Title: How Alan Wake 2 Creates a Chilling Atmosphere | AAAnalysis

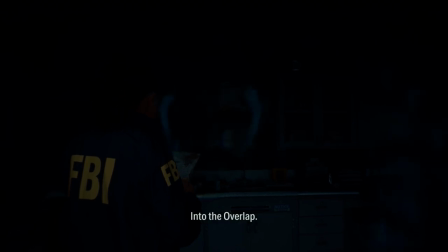(12:49)
An underrated aspect of Alan Wake 2 that needs to be quickly discussed is its user interface.
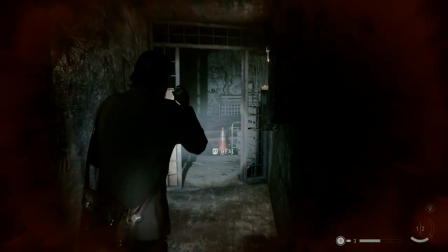(12:55)
A good UI is crucial in familiarizing yourself with a game and in the case of Alan Wake 2, less is more.
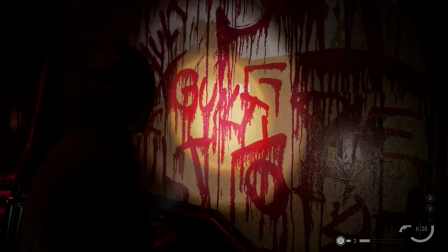(13:02)
Throughout the bulk of the game, there are very few elements present on screen, only the essentials are visible,
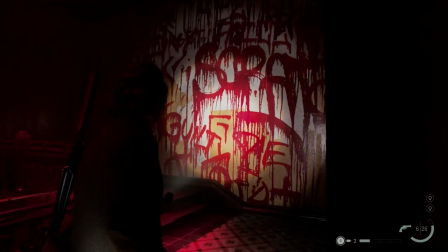(13:08)
which makes sense as Alan Wake 2's mechanics aren't complex and even the elements that are present are in a smaller,
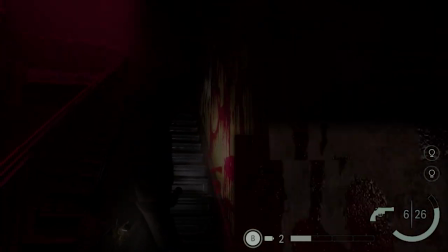(13:16)
off-white color all tucked in the bottom right corner.
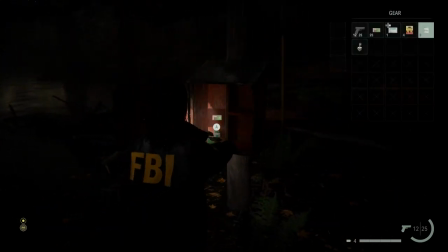(13:19)
The design was intended to be minimal, so it never feels distracting to the player, letting you quickly get used to it.
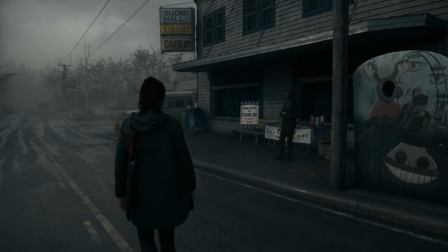(13:25)
And this is a phenomenal choice. We don't look around and see our weapons, items, and manuscripts collected.
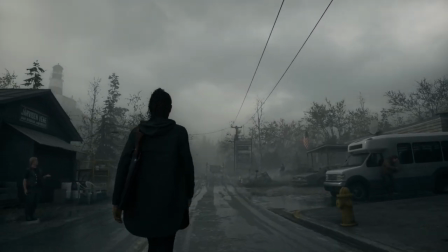(13:33)
We just get to focus on the world.
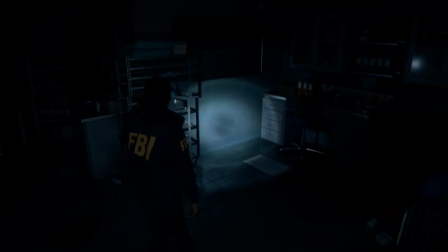(13:36)
It allows us to better take in all the previously mentioned details, further immersing us into the game.
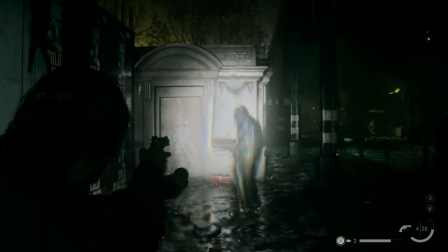(13:43)
Lastly, the lack of visible elements makes it feel like the game doesn't even want to help us.
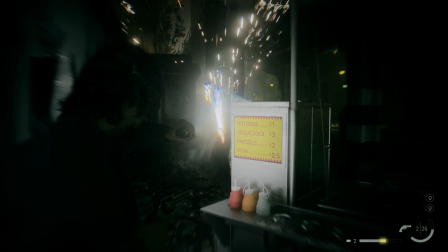(13:49)
It doesn't want to remind us of all the tools at our disposal. It takes a more realistic approach making us, the player, have to actively keep track of what we scavenge in the world,
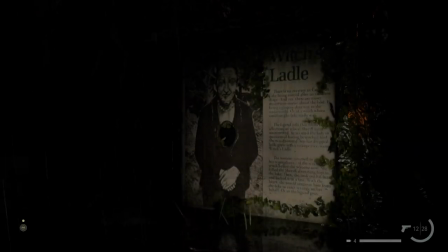(13:59)
making us feel isolated, and again pushing the eerie atmosphere.
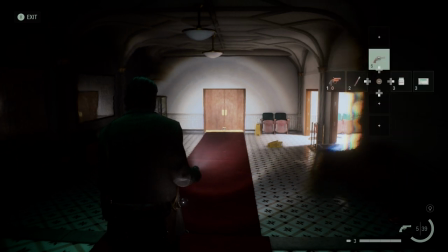(14:04)
And of course, when we absolutely do need to interact with the UI in depth, it's always during a break of gameplay, way,
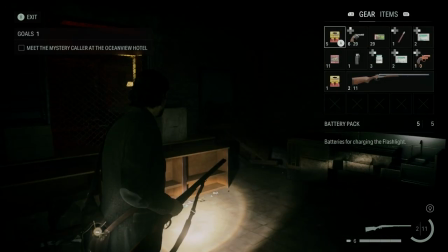(14:10)
such as sorting our inventory, so it never feels like we're pulled out of the experience.
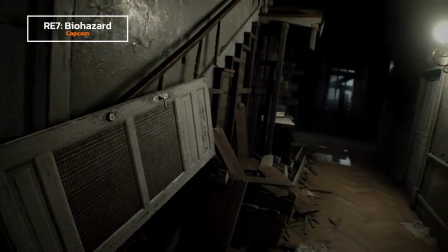(14:15)
Now this is not unique to Alan Wake 2 as it is far from the first horror game to do this, so this is a praise to the horror game genre in general.
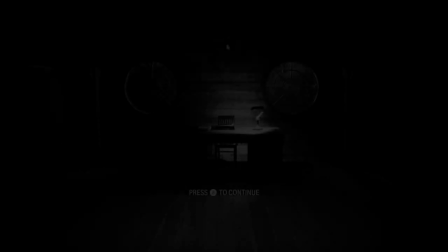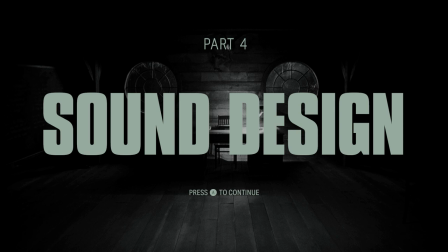No doubt a quintessential aspect of any horror game is its sound design.
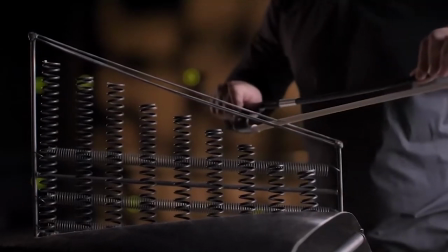(14:41)
Alan Wake 2's sound design shapes its chilling atmosphere in a few ways, which are also quite diverse from each other. Some methods are more subtle, and others are more prevalent throughout its entirety.
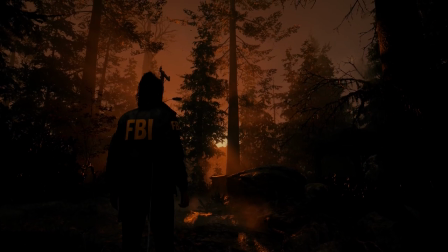(14:53)
Let's start with its more subtle approach. Right off the bat, the foley of this world is incredible.
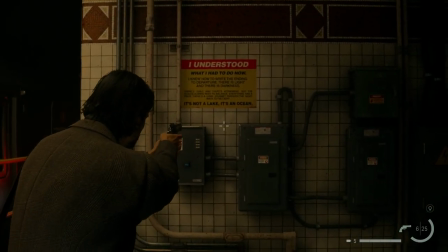(14:59)
The whistling trees against the wind, the damp yet empty sound of the underground, and countless other examples bring this horrifying world to life.
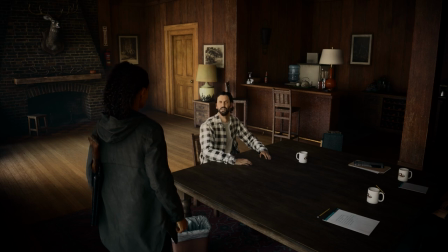(15:08)
And now looking into something more specific, there are plenty of sound effects for interacting with the world,
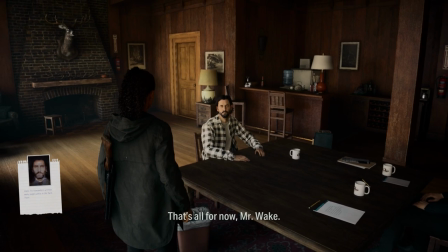(15:14)
such as opening chests or finding a clue for your case board.
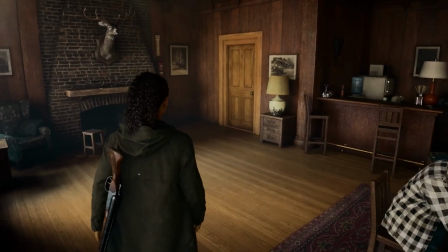(15:17)
Two such examples that stand out, however, are Saga's profiling and Alan's plot change.
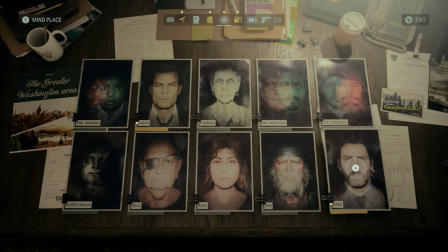(15:24)
Saga profiles quite a lot of characters, and if you go to the profiling tab and hover over each one, you'll notice that every character gets their own sound design. If you hover over a morally good character, you'll get a cleaner, more pleasant ambient design. design. Listen to the bookers for example.
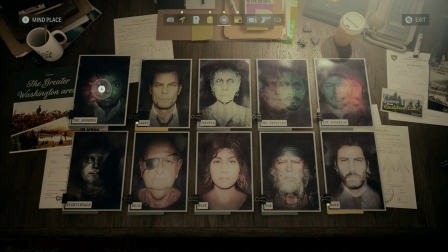Whereas hovering over an evil character gives you an unsettling, ultra-rich, bubbly-like design. Listen to the sound for Nightingale.
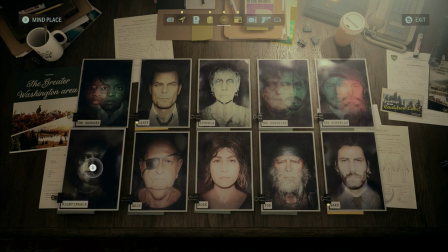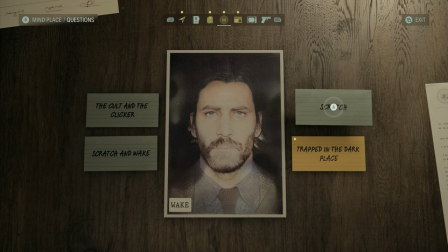(16:09)
Then there's of course selecting a topic on which to profile, and each profile again has its own sound. This time, however, it constantly feels like the audio is building up to a huge reveal and it's incredibly anxious. This is then finally rewarded with the audio of selecting the topic.
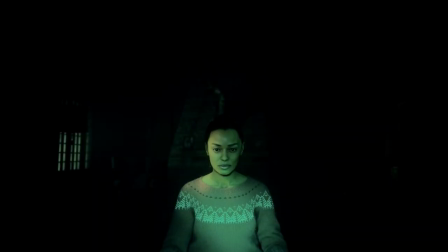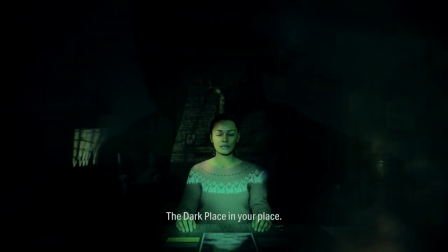(16:37)
Everything goes quiet and we can finally be at ease. Rinse, repeat.
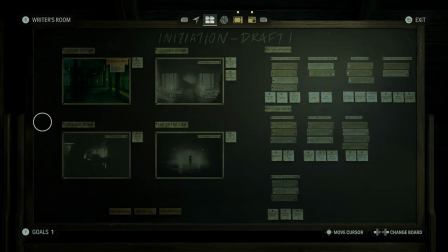(16:43)
Now, there's Alan's plot element change.
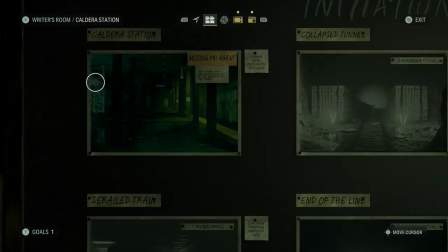(16:46)
Everything starts quiet, then when you select a scene, outstanding sound design plays, and ends just as fast as it began.
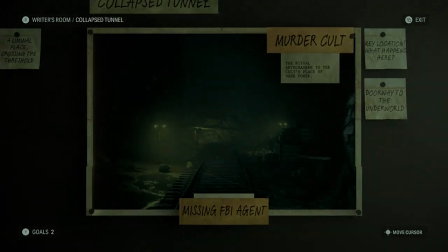(17:04)
The reverberated type writing, the rapid crescendo,
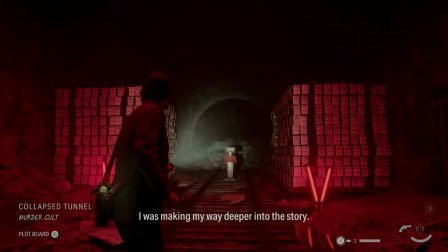(17:08)
and the sudden falloff gives the plot element change a horrific gravitas that makes sure it never gets old.
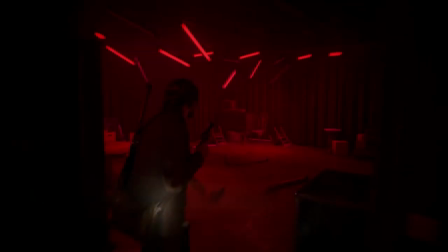(17:15)
Depending on the scene, some of these take it a step further, and add even more horrifying sound design fitting with its context.
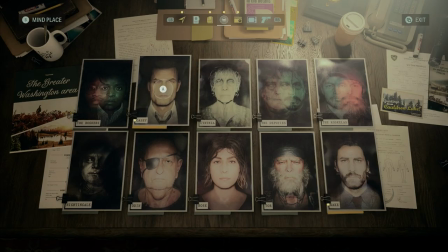(17:23)
So all of these components for both Saga and Alan may seem irrelevant,
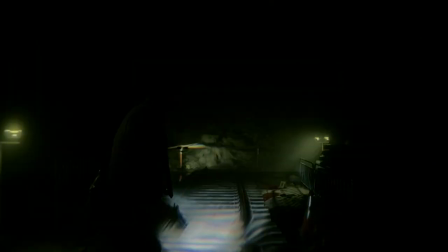(17:28)
but the finer details are what help in creating a unified, cohesive tone across the entirety of Alan Wake 2.
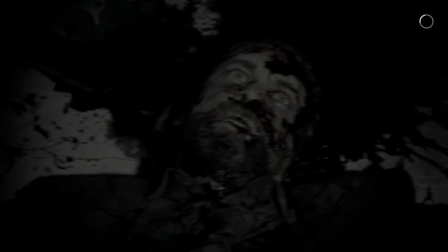(17:36)
In their own right, these sounds are already unsettling, and combined with the rest of the game's more outstanding horror elements,
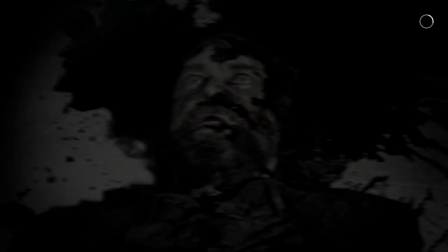(17:44)
these serve as the subtle yet constant reinforcers of the game's darker atmosphere.
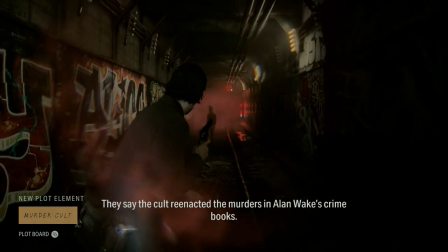(17:49)
But enough about subtlety. Time to look at where the phenomenal sound design is put on full display.
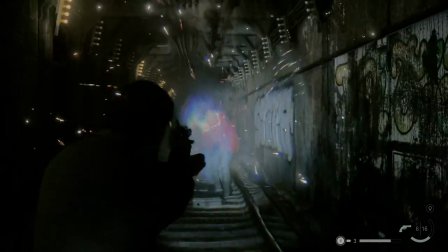(17:56)
Alan Wake 2's overall sound design captures the appropriate horror tone.
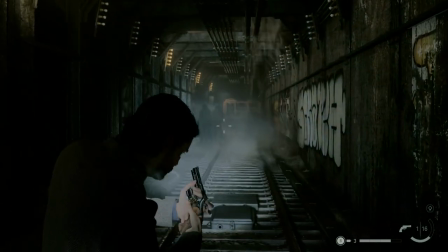(18:01)
As mentioned earlier, throughout the majority of the experience, you always feel like you're in the wolf's den.
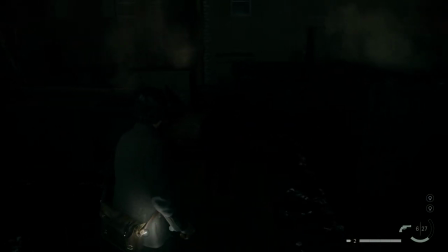(18:07)
And this is showcased very well when you, ironically, enter a location of safety.
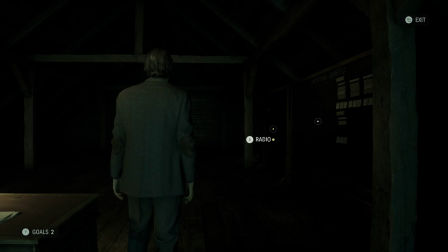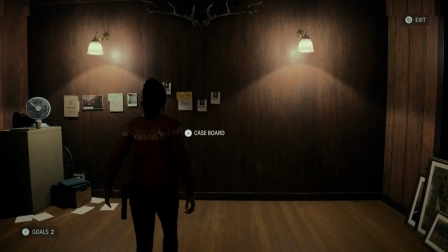(18:20)
Silence and unease. Entering Saga's mind place, Alan's writer's room,
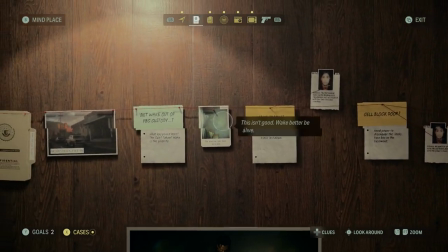(18:26)
or any source of light rapidly cuts all audio from the world, focusing solely on the location you just entered.
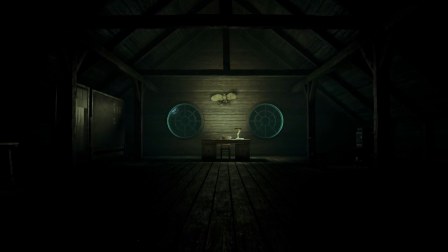(18:34)
It creates this… limbo-like atmosphere that juxtaposes beautifully with the rest of the game's atmosphere. It doesn't make you feel in danger, but it doesn't make you feel safe either.
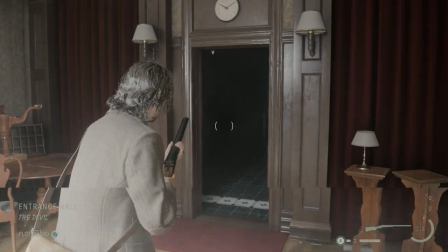(18:45)
It's as if the lack of diegetic sound and music is telling you, this is just a quick way for you to catch your breath.
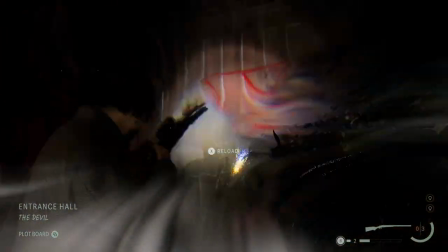(18:52)
The moment you leave, we're throwing you back into the terror. The sound design functions as a method of storytelling.
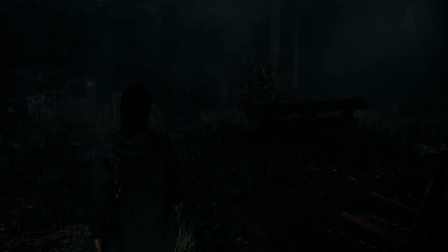(18:59)
It's telling you that the safe zones aren't meant to pull you out of the danger,
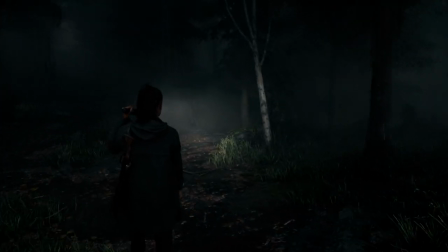(19:03)
making you feel even more isolated in the dangerous world and reinforcing the chilling tone of Alan Wake 2. Lastly, it is impossible to discuss Alan Wake 2's sound design without analyzing its implementation of adaptive sound. There are plenty of occasions where the player triggers a song in the world, and it builds up as you progress towards your objective.
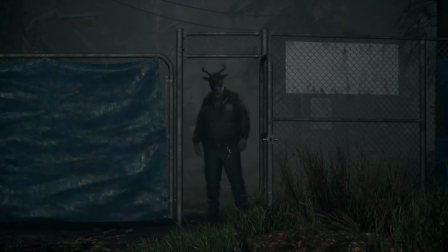(19:27)
Arguably the best example of this is when you follow deputies Mulligan and Thornton.
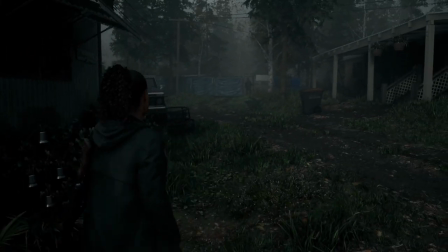(19:33)
When the tailing begins, a minimal, creeping loop kicks in.
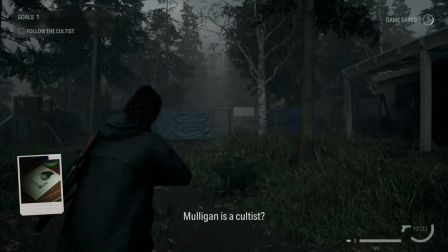(19:38)
It gradually builds up the closer you get to finding the deputies' hideout, adding more layers and increasing in volume.
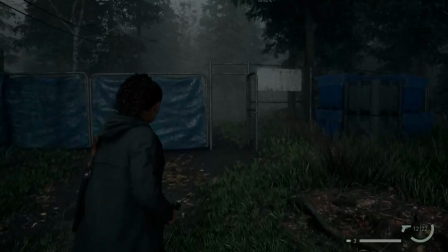(19:46)
As the layers and volume increase, so does the stress of the player.
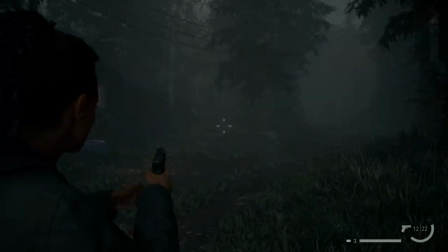(19:50)
It induces an anxiety that gets stronger and stronger along with an
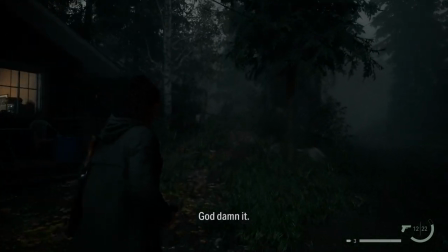(19:55)
amazing buildup of suspense that creates chills from start to finish. Once again, it's an incredible tool of storytelling,
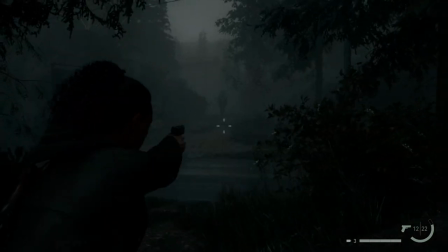(20:04)
telling the player they're getting closer and closer to their objective, and towards the danger.
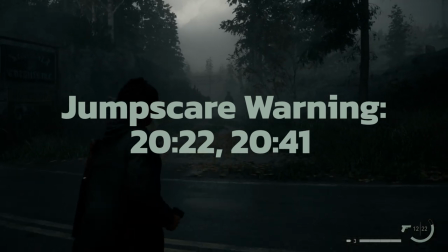(20:09)
It makes you feel like the most terrifying thing can happen at any second, and well, it does.
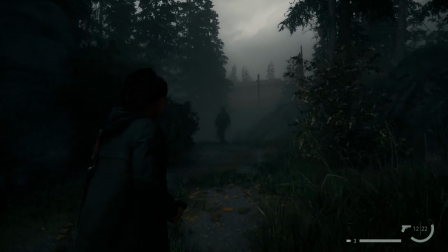(20:16)
Jump scares are scattered which let you know the game is not bluffing, you will be getting ambushed, and there's nothing you can do about it.
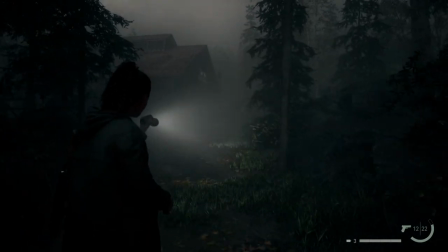(20:26)
Factor in the story, with Saga discovering Mulligan and Thornton are a part of the cult, there's also the element of mystery.
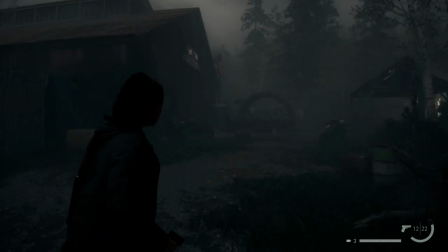(20:34)
Everything combined has you constantly thinking, what the hell is happening? Where is this leading me to?
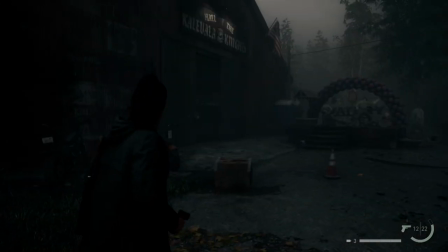(20:40)
Is this a trap? How are Mulligan and Thornton involved?
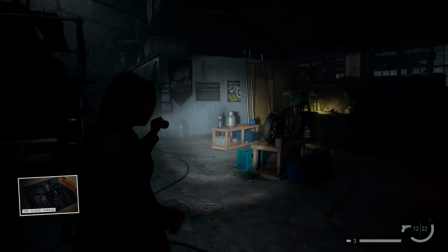(20:44)
And finally, the music suddenly cuts and the reward for it all, discovering the truth.
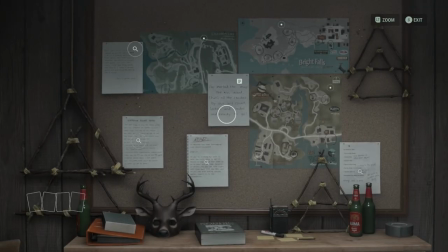(20:51)
The cult is not what you expected whatsoever. The game elevates countless moments using this formula.
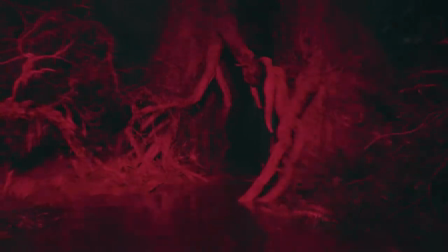(20:59)
This is how sound design creates the chilling atmosphere of Alan Wake 2.
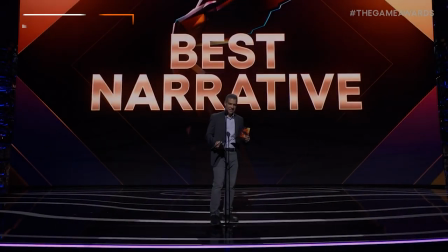(21:07)
So, there we have it.